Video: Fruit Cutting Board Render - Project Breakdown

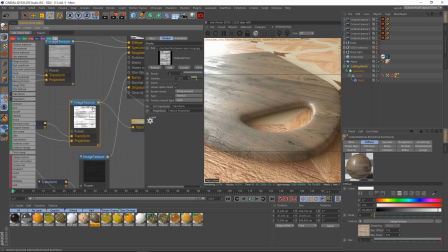And I also, apparently, this is interesting, back when I got this, this was only a 2K image texture, because again, I downloaded from the Octane Live DB, so everything on through there isn't exactly always top quality,
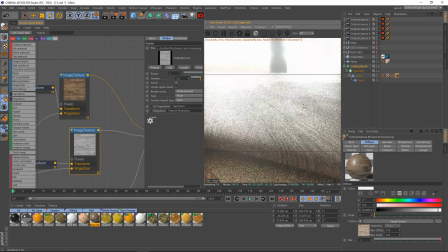but there is some really good stuff there. Like, don't get me wrong, there's some beautiful hidden gems sometimes in there too.
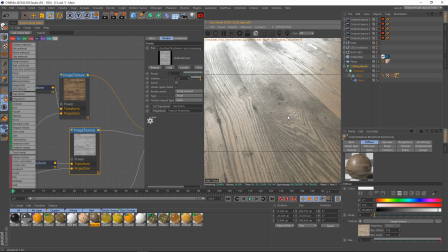But they're all usually, they're all free to download, so I mean, you get what you pay for too.
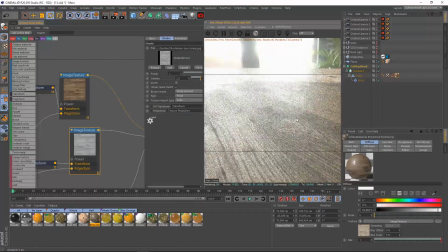This said they're not all 100% royalty free, so be aware when you're going through.
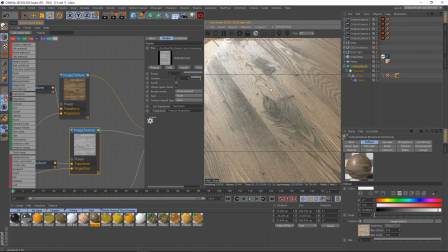Check that it's royalty free if you're using it for commercial projects. Usually this was a personal project, so I wasn't afraid of that, but I just want to make sure you're aware of that.
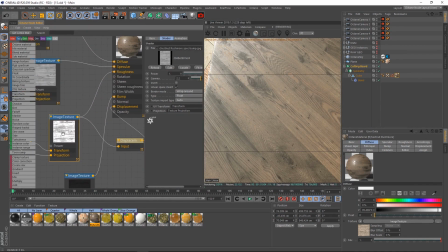But what I did is actually took the roughness map and mixed that with a displacement node and made the roughness and the displacement the same. I could have used the bump, but for some reason here, particularly the roughness just had better results.
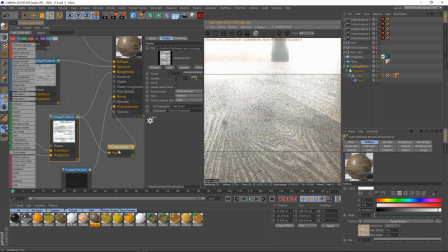I just like the way the roughness looked. It had something a little bit more defined, which if you look through here, it's kind of hard to see, but you can see this is a little softer.
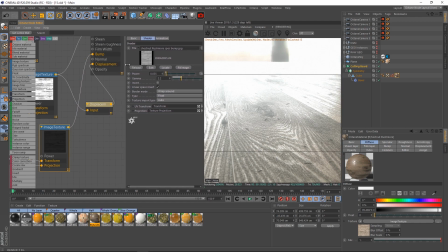If I kind of pull this out more, possibly, kind of doesn't really make it bigger. The roughness map is more contrasty, whereas the displacement map is not, or sorry, the bump map. Now for my bump, what I did is, because I didn't want my bump so strong, I actually dropped this down to 0.035.
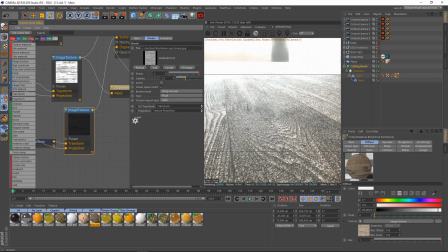If I set this to default of 1, it's a mess. It's horrible. It's just way too strong.
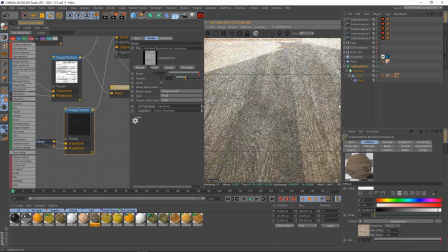This material wasn't necessarily meant to use like I did.
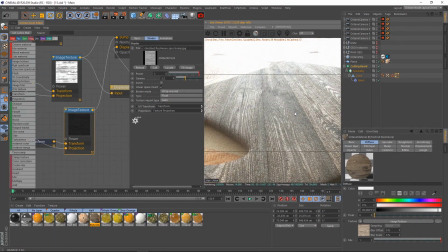I would actually probably use some better materials if I were to do this again from the Texture Haven Octane material pack. I definitely would, but again, this was like 2 years ago, and I was just kind of working with what I had there. So again, this is way too strong, right? I wanted a softer result.
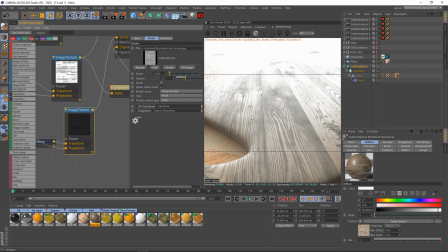So again, 0.035 is what I used before, and that is just a really nice, kind of softer, more smooth board.
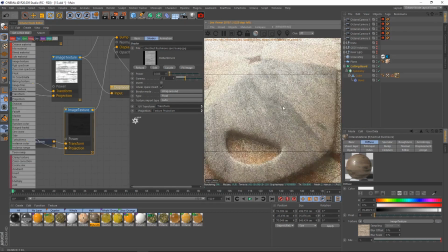And this gives some pretty good results here.
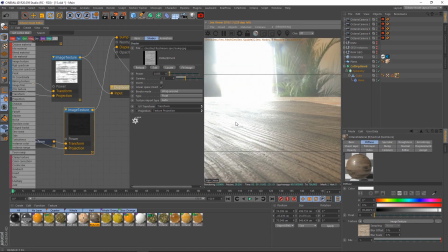And a lot of that detail along the grain of the wood here and the reflections, that is coming from our displacement map. So if I unplug our displacement, boom, you can see we lose a lot of that detail. It flattens out very hard right there.
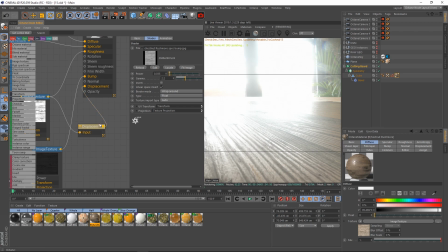But if I plug our displacement back in, it'll take a moment to load up because it is very high, pretty decent high quality displacement.
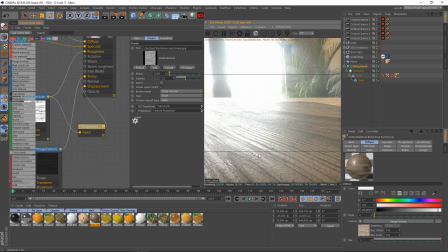And as soon as that loads in there we go. We have a little bit more of this nice type of detail, just kind of bringing some life to this here. Now, again, the problem was, too, this is only 2K, so that is another drawback with this particular render.
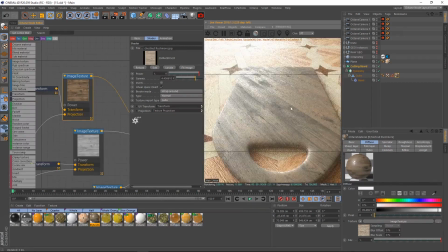But that said, working with what I had, I would definitely, moving forward, have used at least a 4K render, especially for something this close,
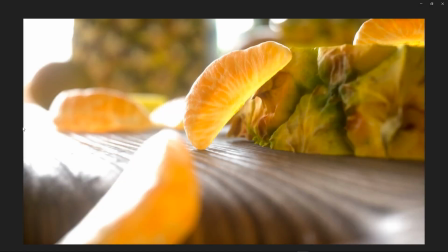because this particular shot that I had here particularly could see the faults with that low resolution here. You could really see that kind of the stutter stepping and stuff, and just kind of pixelation. Not quite what I was looking for, especially here too.
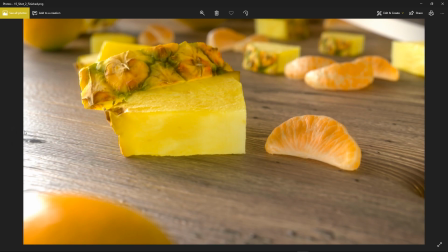This really shows it. This here just shows how low resolution this is. For this level of zoom that we're applying on it, 2K is just not holding up. That said, though, still pretty good.
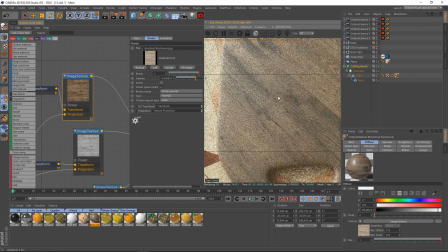The other thing I wanted to mention is I actually upped the gamma on my image texture here for the diffuse.
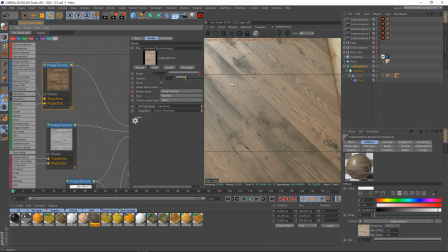It's actually at 4.45. The reason I did this is because the default 2.2, this is what the material was supposed to look like, and it was just too light.
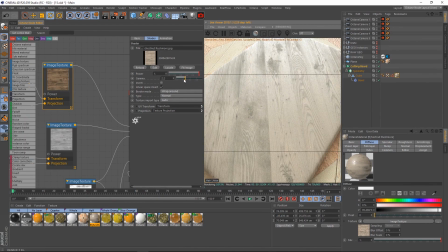The wood was just not dark enough for what I wanted, and I could drop it lower, make it even lighter,
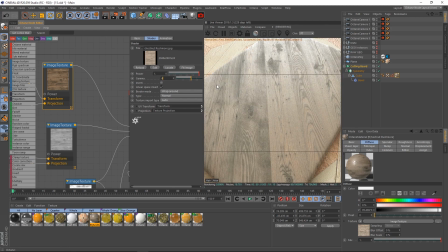but I wanted a really kind of dark, gritty wood, and 4.45 just did that perfectly for me.
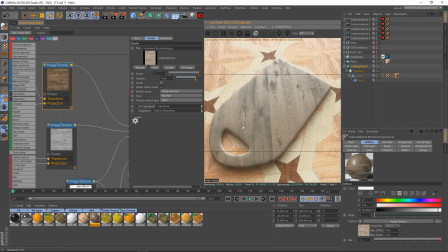This was just much darker.
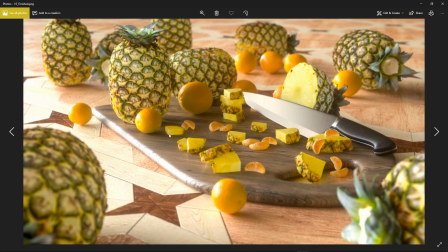It just had a better effect, and you can see with these renders that this, I felt like it was a really great contrast to the brighter fruit that we had on top of it.
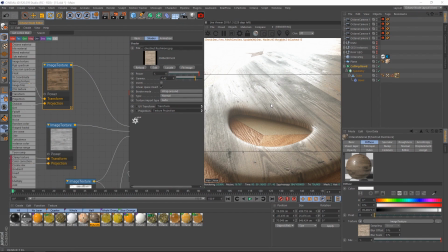It's just something a little bit more gritty, a little bit darker. Just I really added to the look I was going for on the scene. Now that we have all that there's really nothing too special. I will mention that this is a glossy material. Literally, that's all it is. It's just a glossy material with a diffuse specular roughness, bump and displacement.
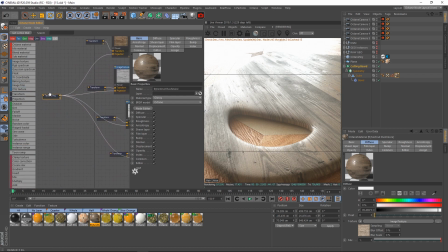Nothing really special going on here. Of course, we have a texture projection node set to mesh UV. I don't know really why I hooked that up, because there's nothing going on with that. And then multiple transform nodes. I could have controlled these all under one, but I wasn't as efficient back then, and I just had one for each individual.